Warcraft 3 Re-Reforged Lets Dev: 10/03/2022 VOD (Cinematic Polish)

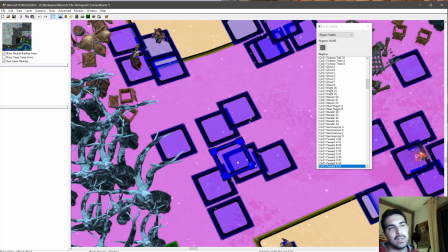(16:50)
We need to put it a bit closer in order to be closer to the Zeppelin. We have an F here and we need to be closer. So we need to like go here. Hopefully it will not break pathfinding, but this is something we can only see upon trying.
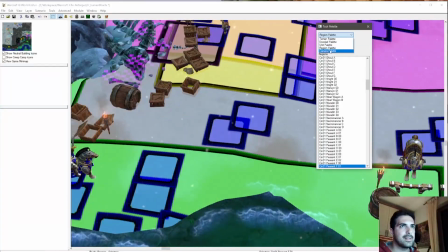(17:08)
Once we've done that, we have a bit of problems in the cameras for the second part.
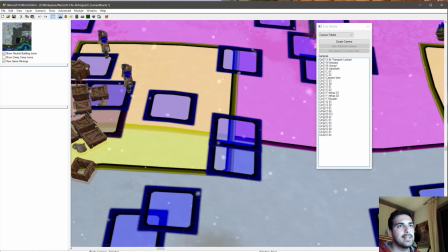(17:17)
So the second part starts from
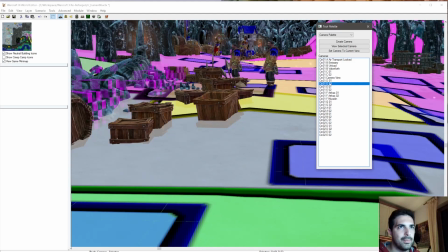(17:22)
wrong cinematic, starts from there and goes there.
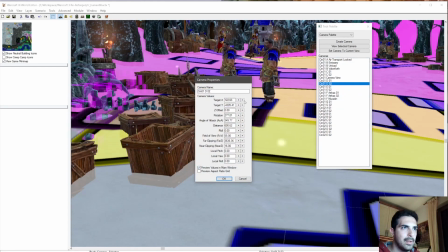(17:27)
The first one is good, the second one is not. It should be much further on the right.
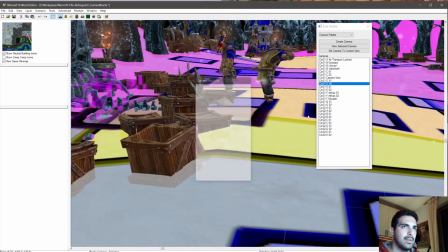(17:35)
Okay, something like that. Then we jump immediately to that one, which is
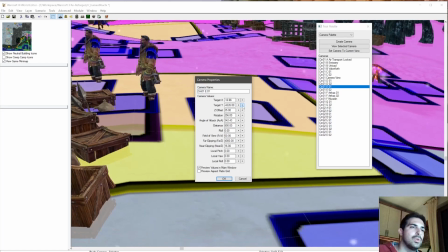(17:45)
too further to ahead.
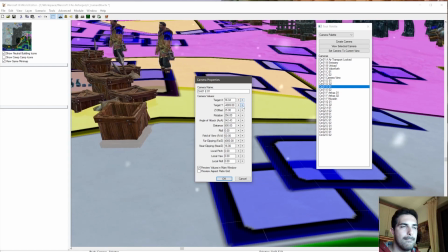(17:50)
We need to go back because Arthas is here and we are not looking at Arthas now.
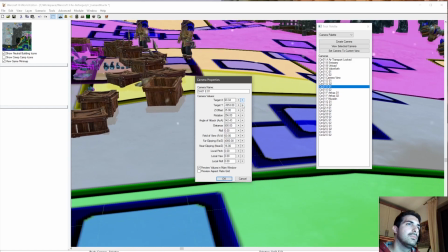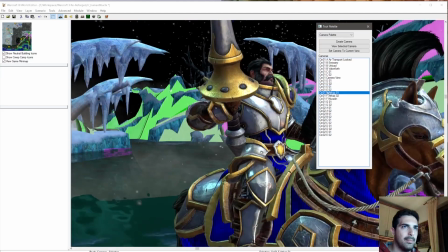(18:07)
And actually we can then improve for them. We can have this and this should be fine.
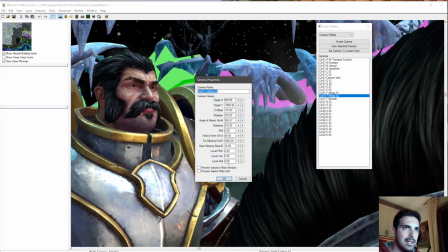(18:14)
This one is the second one, the latest one is this.
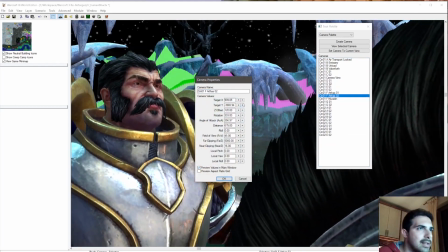(18:18)
This is the second one and we need to move it a bit here in order to better center Arthas,
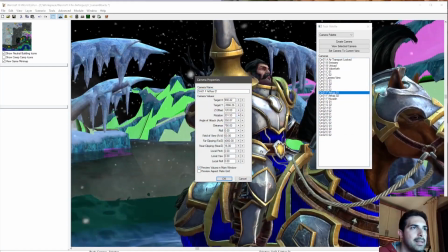(18:27)
and this one should be a bit lower in order to better see
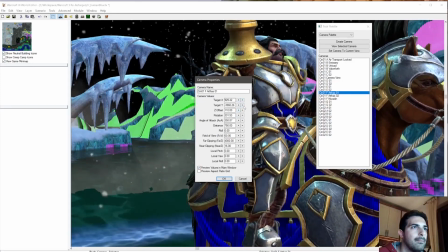(18:34)
Muradin.
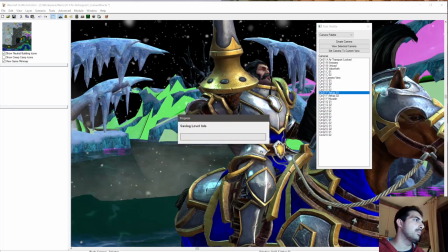(18:38)
Okay, let's try again before we make more changes. Armor merchant. If you speak again about pirating stuff, I will have to ban you from this chat.
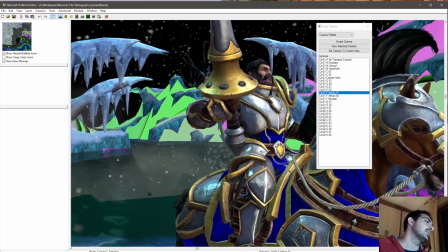(18:53)
So please, I don't support piracy in any shape or form.
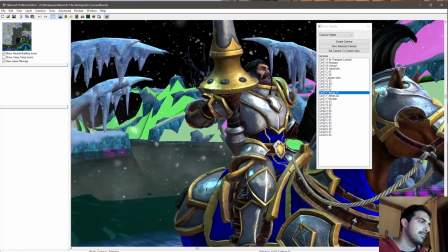(18:59)
So don't ask. This is not the right place to ask this kind of questions.
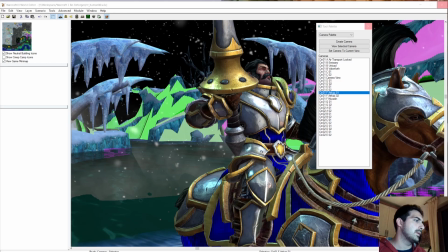(19:08)
Okay.
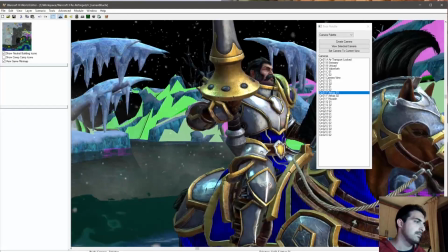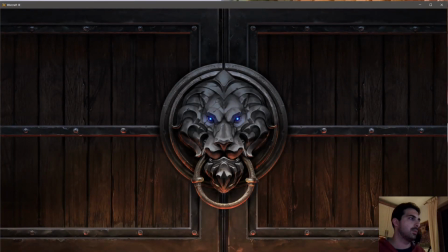(19:15)
We are starting again.
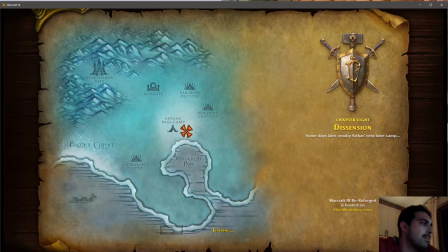(19:22)
And if you think this is boring, you can imagine how much time did I spend into refining the Culling cinematics, the first one. Because here at least I have creative freedom. In that one I had to imitate the Reforged demo. So that was very, very tedious.
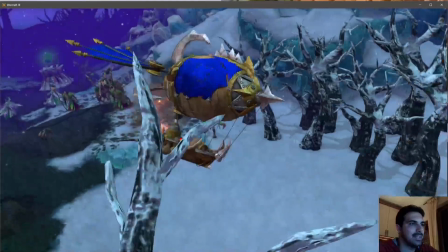(19:45)
Okay.
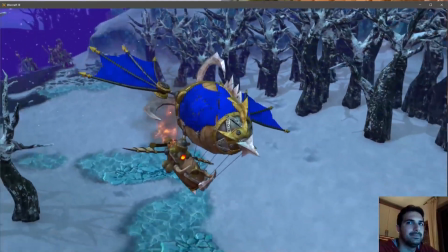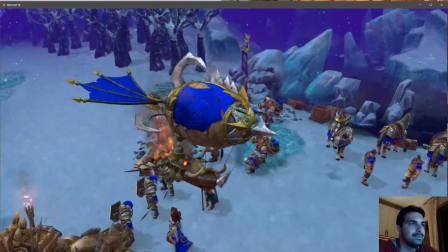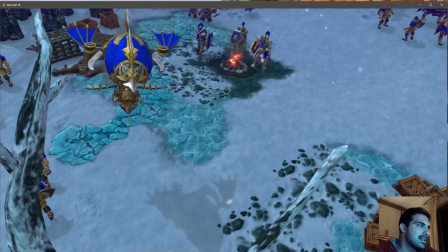(19:55)
I think I have to edit this Zeppelin sound because it's too noticeable.
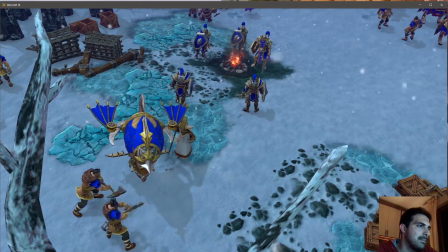(20:03)
It's a bit better, they're a bit closer.
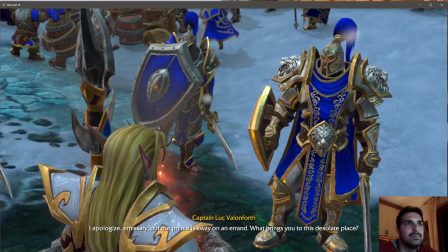(20:11) I apologize, emissary, but the prince is away on an errand. What brings you to this desolate place?
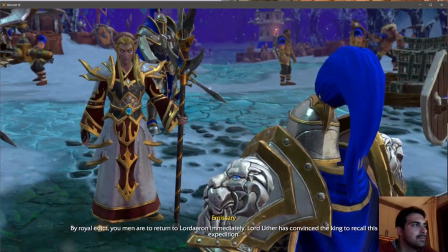(20:19) By royal edict, you men are to return to Lordaeron immediately. Lord Uther has convinced the king to recall this expedition. We're to just pick up and leave? That's correct. My men report that the roads from here to the shore are held by the undead.
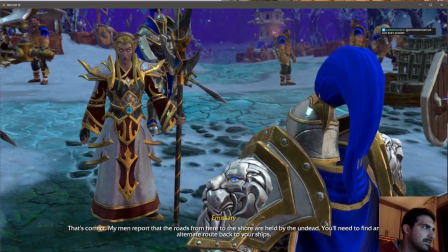(20:38) You'll need to find an alternate route back to your ships.
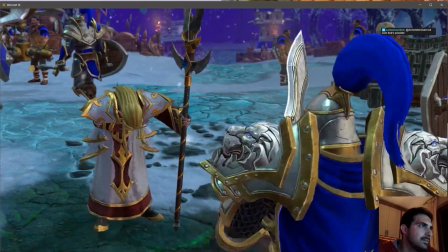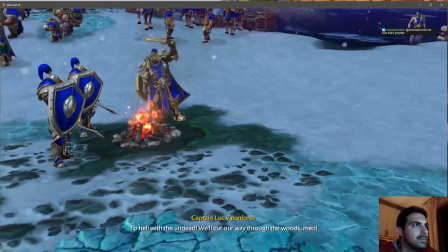(20:47) To hell with the undead. We'll cut our way through the woods, man.